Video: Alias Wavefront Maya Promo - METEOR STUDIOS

only been open for 2 years, so we're still a very young company. Our studio is set up as a very open space, and that's really special, and it really helps us do our work, actually, because everybody can be more collaborative.
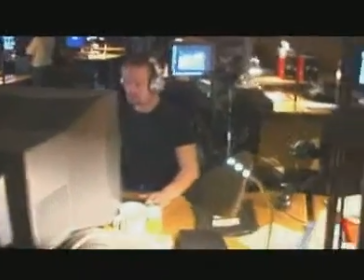35s
You can always learn from the artists next to you, and we're always trying to push the envelope creatively.
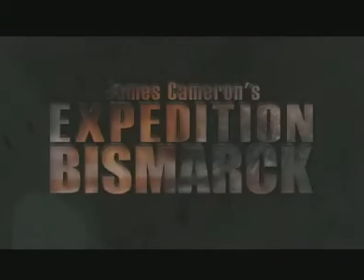42s
One of our latest projects is James Cameron's expedition, Bismarck, and that was a big project we did with the Discovery Channel, where we were actually taking the viewer inside the wreck and giving them a good sense of what happened the day that the Bismarck got sunk. James Cameron went down there and brought a crew and actually shot everything in HD and went into the wreck.
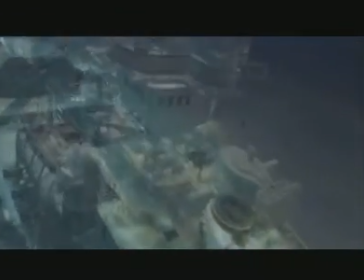65s
And we were trying to give people a sense of the scope of the wreck, what it really looked like.
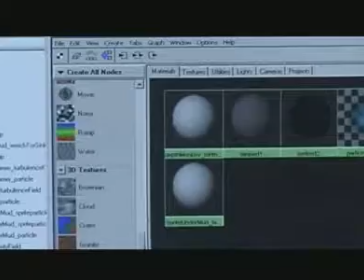72s
We used Maya to be able to kind of bring to life the Bismarck again,
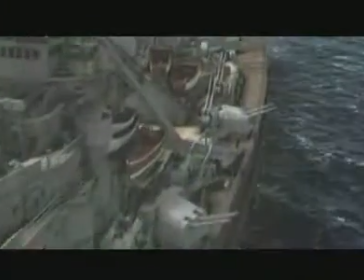77s
so we could see it in its splendor when it was first built and get a sense of how big it was and how awe-inspiring it might have been at the time,
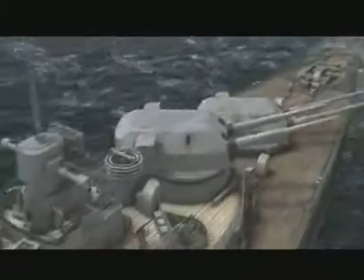85s
and then recreate the attack on the Bismarck. We did approximately 70 effect shots, but many of them were very long shots.
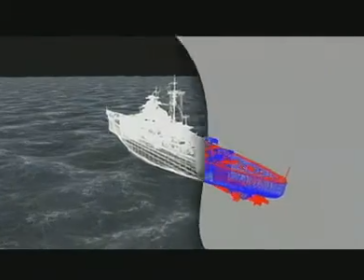96s
Some were 1,600 frames or more, so in the end we had about 15 minutes worth of CG that we delivered for the show.
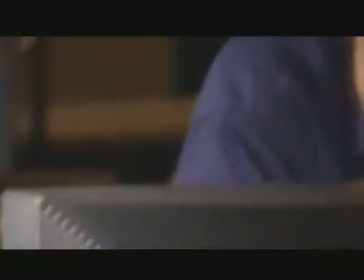103s
Because this was a film about a naval battle on a ship, obviously the biggest challenge we were going to have was water.
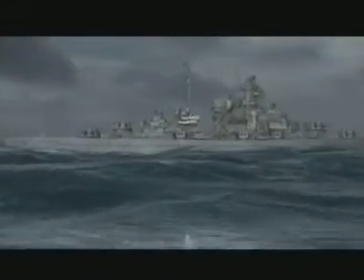108s
We needed choppy, tumultuous waves, and the North Atlantic. And it seemed to us that the only solution that we could that was really going to deliver what we needed was Maya 4.5.
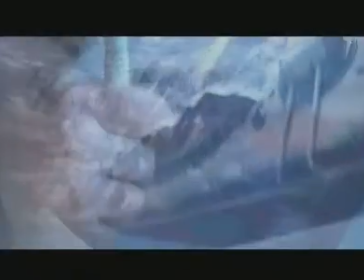121s
We used Maya's particle system pretty much straight out the box to create a lot of top-level controls with melon expressions. And we were able to create multiple render passes essentially in a single go by splitting RGB layers.
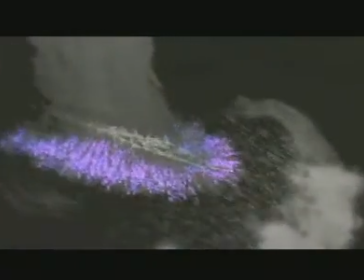138s
For example, having accurate depth, alpha, and various color passes that we're able to split at comp later on.
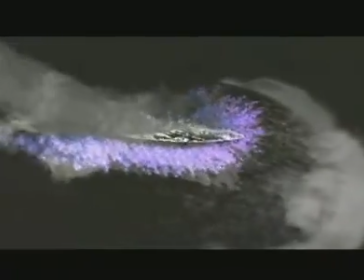144s
All this with top-level controls to make it really easy.
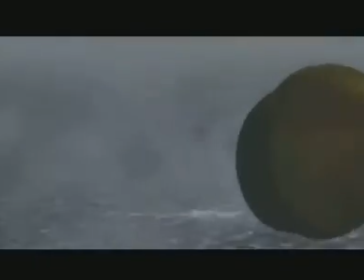148s
Using Maya fluid effects was kind of exciting because we're among the first to use it in a production. Despite the limited R&D time that we had, there were excellent examples available both in the package and online.
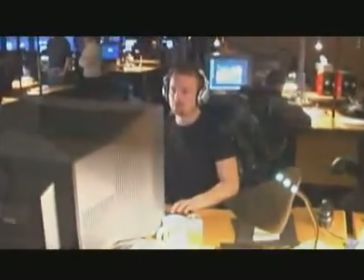161s
So we were able to cut down R&D time a lot. Maya 4.5 clearly represents a really mature product. It's got a lot of very powerful tools that are right out of the box. And in some senses,
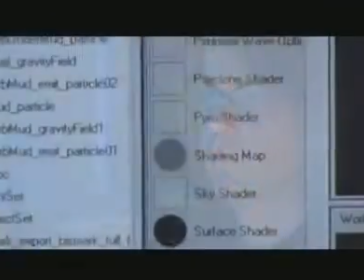174s
it means that studios like METEOR, who does not have a really big R&D team, it means that we can have access to really complex,
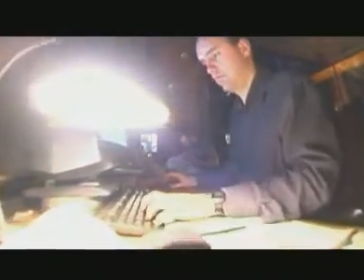180s
powerful tool sets without having to develop them internally. One of the major challenges was the shot we call the SN50.
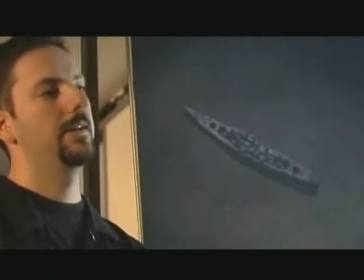187s
It's a master sinking shot where the Bismarck comes down, hits the bottom of the ocean, creates a huge slide scar and avalanche,
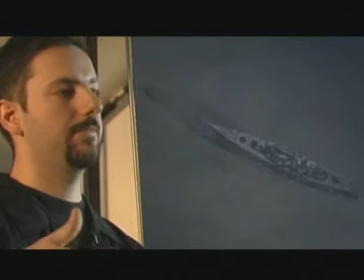195s
and descends for many kilometers to finally stop in its final resting place.
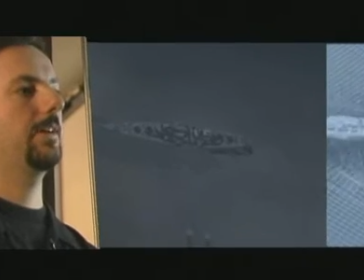200s
In that shot, the major challenges were creating an awful lot of particle systems that had to do very specific things.
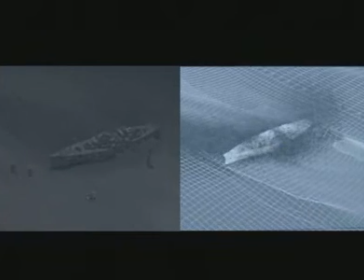206s
We used mainly hardware renders for those and a lot of different dynamic systems.
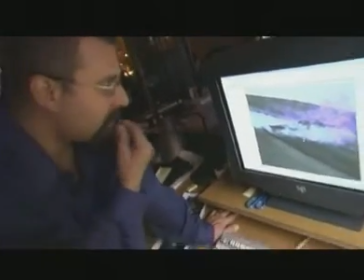214s
It was important that we could have a team of artists, 3-4, that would do different aspects of the shot.
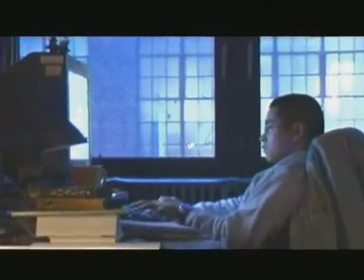220s
The tools had to be flexible enough that anyone could pick up the scene, pick up the shot, and do the work that they had to do in that shot. And certainly that was the case with Maya. I see that effects that were almost unthinkable or that were absolutely cutting edge, that only very few studios could do 3-4 years ago, are pretty much the standard nowadays.
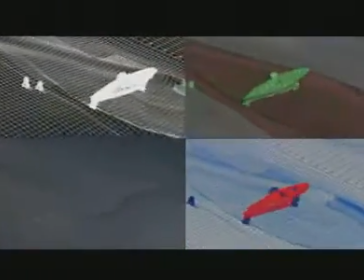241s
Maya is certainly on that cutting edge and integrating those tools.
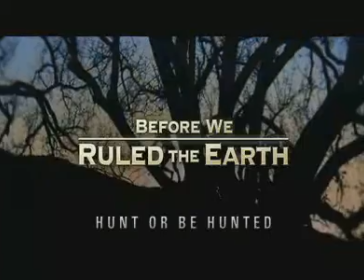248s
In Before We Ruled the Earth, we had to take the viewer back into a time that we've never seen before, where these giant beasts roamed the earth and man was actually still at the mercy of its environment.